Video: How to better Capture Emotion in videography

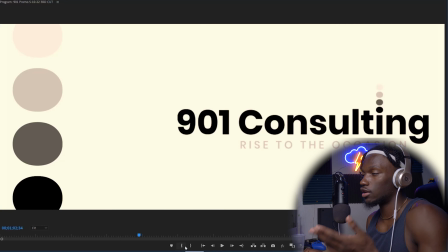399s
All right, so right away, easily with the song, it just really captures the emotion that you're trying to portray. It feels lonely, feels sad, feels somber. You see all the people at the event. They're literally discussing in the context of the video how sad it is, seeing dementia patients, Alzheimer's patients kind of lose their memory.
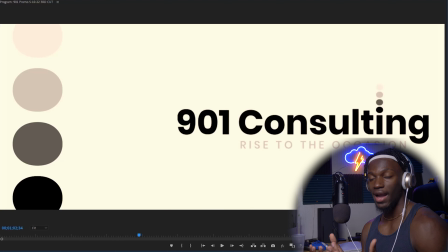418s
And that's what you want to do, is be able to capture that emotion, have the song match it, match the vibe of the video, match the context of the video, and make sure that they go together well. I've kind of meshed all this together already, but step number 2 would be, what do the shots in your videos look like? How do they speak for themselves? Before you even have a song,
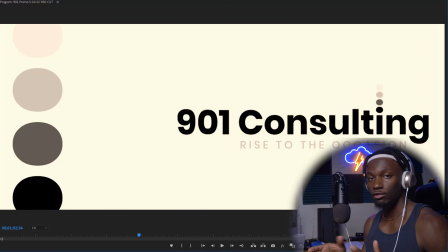438s
like I said, are they quick cuts? Is it long and drawn out? Is it very sporadic? What are they doing in the video? In this video, they were sitting down, kind of speaking, a lot of up close shots of their faces, a lot of emotion of them thinking and stuff like that.
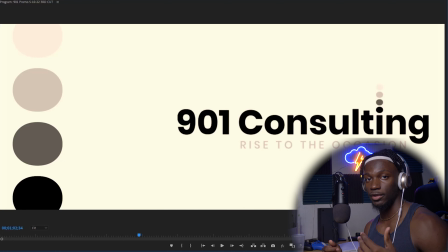452s
All that plays into the overall bigger picture when you're trying to determine what song or what vibe it is that you're trying to bring to the video. So like I said, this was very slow cut. We picked a slow song. Slow, very, not many movements.
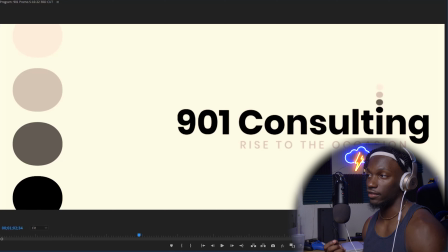465s
Once again, a slow song works. And really, you need to find a song that embodies that. Now, if I would have put a very sporadic, very quick cutted song over this, it would have not worked as well as if I had that very slow tempo, drawn out vibe that I had in this video. Now, just to show you guys exactly what I'm talking about,
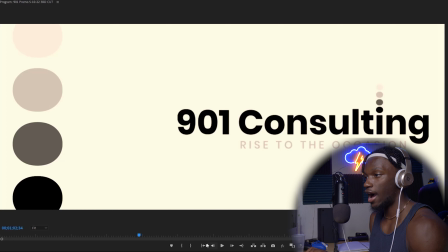482s
let's play back a different song over this video and see how it would have sounded if we didn't have the right song on top of this video.
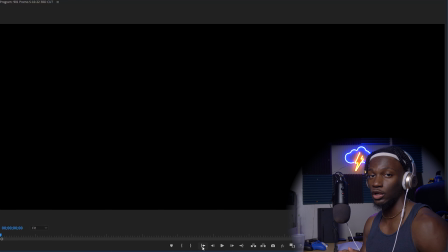489s
And I'll show you guys how ridiculous it is when you don't pick the right song for your videos, and how much of a disconnect and how awkward it can feel.
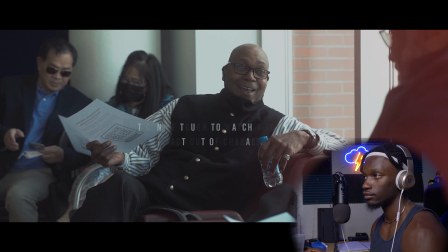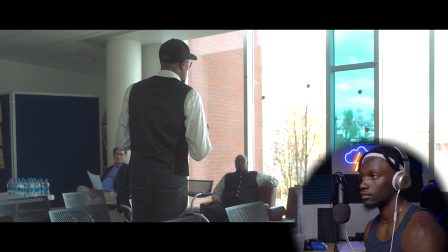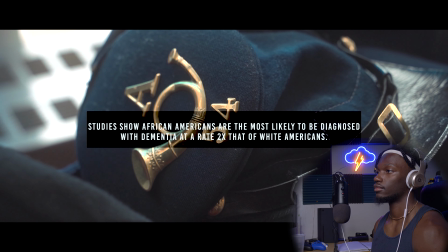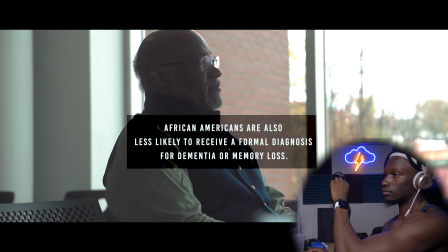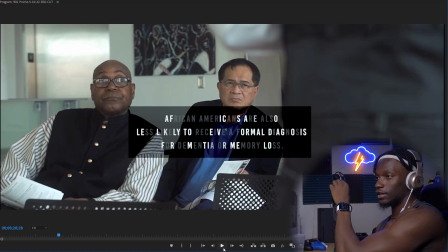525s
All right, so right away, unless you're deaf, you should be able to see how much of a disconnect that is. We have hard hitting like 808s, big trap drums and everything like this over this slow, very serious promo video for dementia.
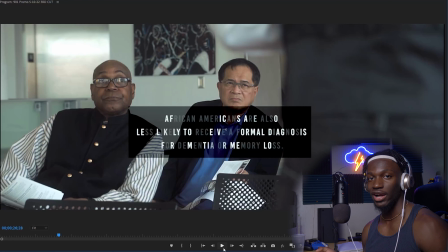542s
It just does not work. You feel disconnected. You're almost wondering why the song is there in the first place, because you don't even know what you're watching. Your mind kind of starts to lose focus because you're not drawn in. It doesn't mesh well. And that's what happens when you pick the wrong song. The wrong song can ruin the video.
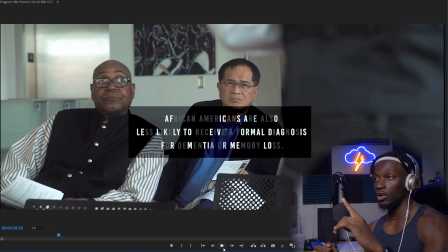557s
You can have perfectly shot clips, very well exposed, color corrections right, very well framed up. But if you have a terrible song, if you have a song that doesn't match the vibe of the video, you're not going to be able to bring and invoke that emotion because it just doesn't go together.
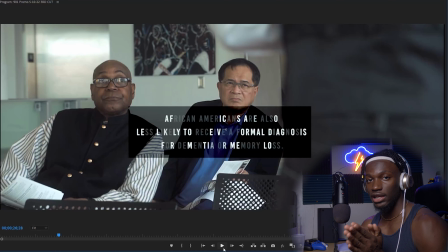574s
And once again, just to reiterate, guys, the storyline also has to match. We already know, because I've said it before, the storyline of this is that these people are at this event to learn and discuss more about what dementia and Alzheimer's can do to them. The context of it is that it's not a very happy thing to be learning that you're losing your memory. So like I said, It's very sad.
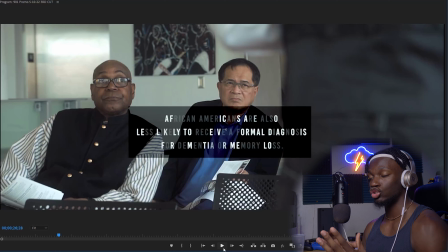593s
It's a pretty lonely thing to lose your memory. So that's why having a sad, slow, somber song adds to the context of what's going on. And that's why the storyline also matters. So the right song can enhance the storyline. The right song can invoke that emotion because it adds to what's already there. And honestly, guys, that's really about it.
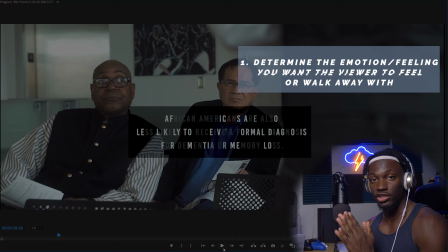612s
Just to reiterate, you need to determine what emotion it is that you guys want to bring out in the video.
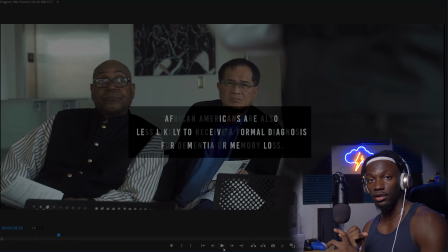618s
That way, it's a lot easier for you to go in and look for a song and you already know the emotion or the vibe that you're going for. That way, you're not just going and randomly picking music to put over top your video and guessing what is gonna work best.
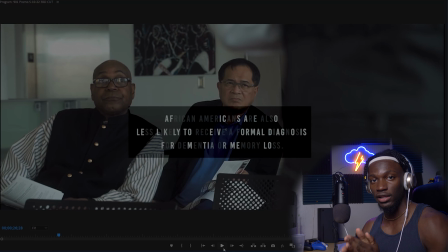633s
Know the vibe, know the emotion, know the feeling that you're trying to go for before you even go shoot your video. And if it is shot, make sure you pick a song that matches the clip.